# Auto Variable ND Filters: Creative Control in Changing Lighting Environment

For this test i wanted to see how long of an exposure i could set in broad daylight with my nd filter set to automatic i lowered
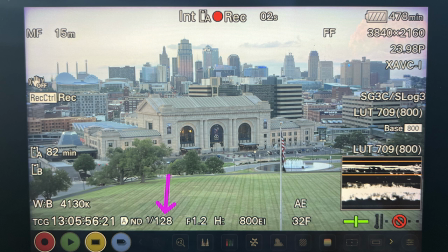my shutter speed until the camera set the nd to its maximum value of 128. you can see that i'm able to have a shutter as low as
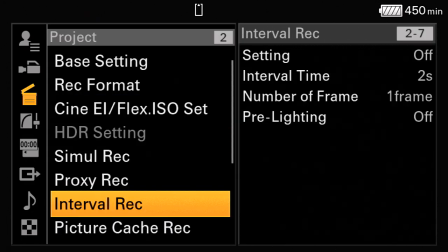32 frame or just above 1.3 second i can now set my interval so that the camera will take one image every two second
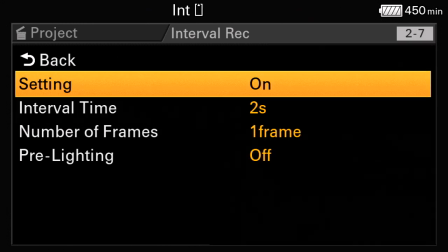and stay open and exposed for 1.3 second with all my settings ready i can just push the record button and wait it for night to fall.
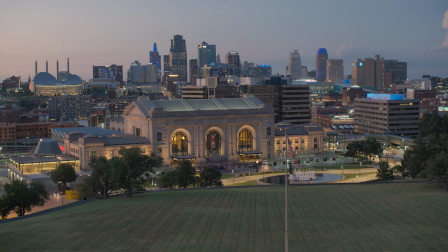There are two things that I would have done differently on this shot. First, I started a little too late.
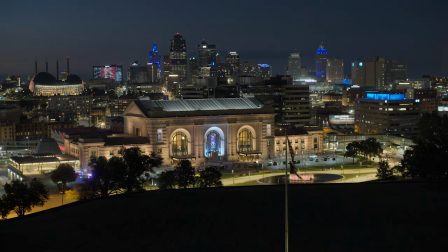Sunset is already on the way, so the colors have already faded. It would have been nice to start maybe 15 minutes earlier with a nice bright colorful shot. The other issue to keep in mind when doing daytime to nighttime time lapse is the white balance. We know that daylight has a color temperature of around 56k, but nighttime public artificial lighting is often more around 40k.
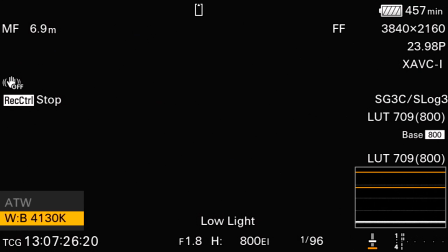So I wanted to set my white balance to automatic, but with the Sony FX6 in CineEI mode, that function is simply not available.
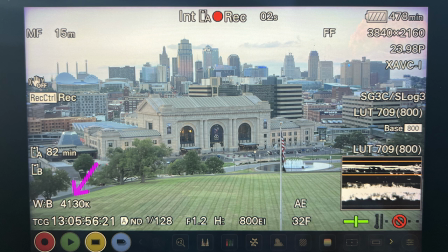So I set my white balance to 41k, knowing that I would need to adjust it in post to gradually change from 56 to 41. But I'm happy with the results.
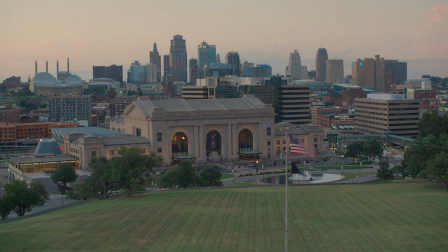I was able to achieve long exposure enough to have some nice good light streaks, and the transition from daylight to nightlight is smooth.
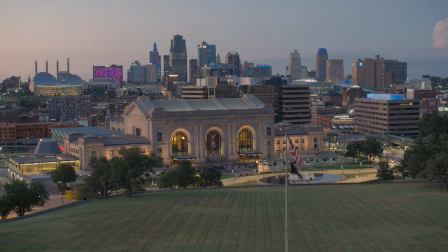Of course, this was probably the only time that the Union train station in Kansas City experienced
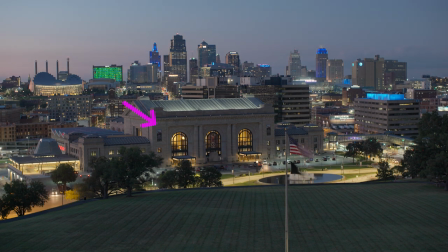some electrical malfunction and the lights suddenly shut off before eventually coming back on.
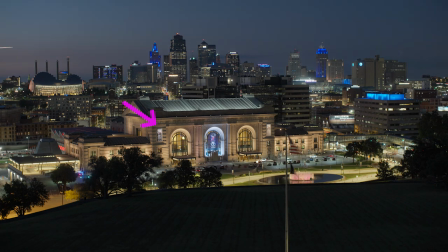But that's the game we play when filming anything with very little control.
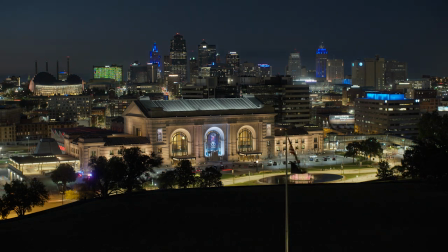The good thing is I'm scheduled to travel back to Kansas City soon for yet another job, so I'm pretty sure that I'll be back and shoot this again just to see if I can improve on this first test. Now, having onboard seamless variable automatic ND filters is just a great feature that allows me to maintain creative control in uncontrollable situations. Now, I hope this video was helpful, and please feel free to share your experience with ND filters.
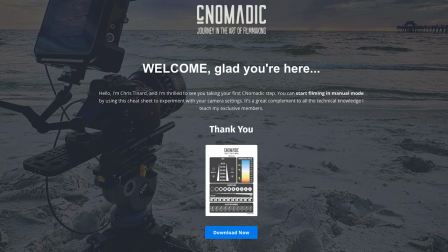Thank you for watching this video until the end. As a token of my appreciation, I'd like to offer you my free camera setting cheat sheet. Just follow the link below to download the free cheat sheet. Thanks again, and happy filming.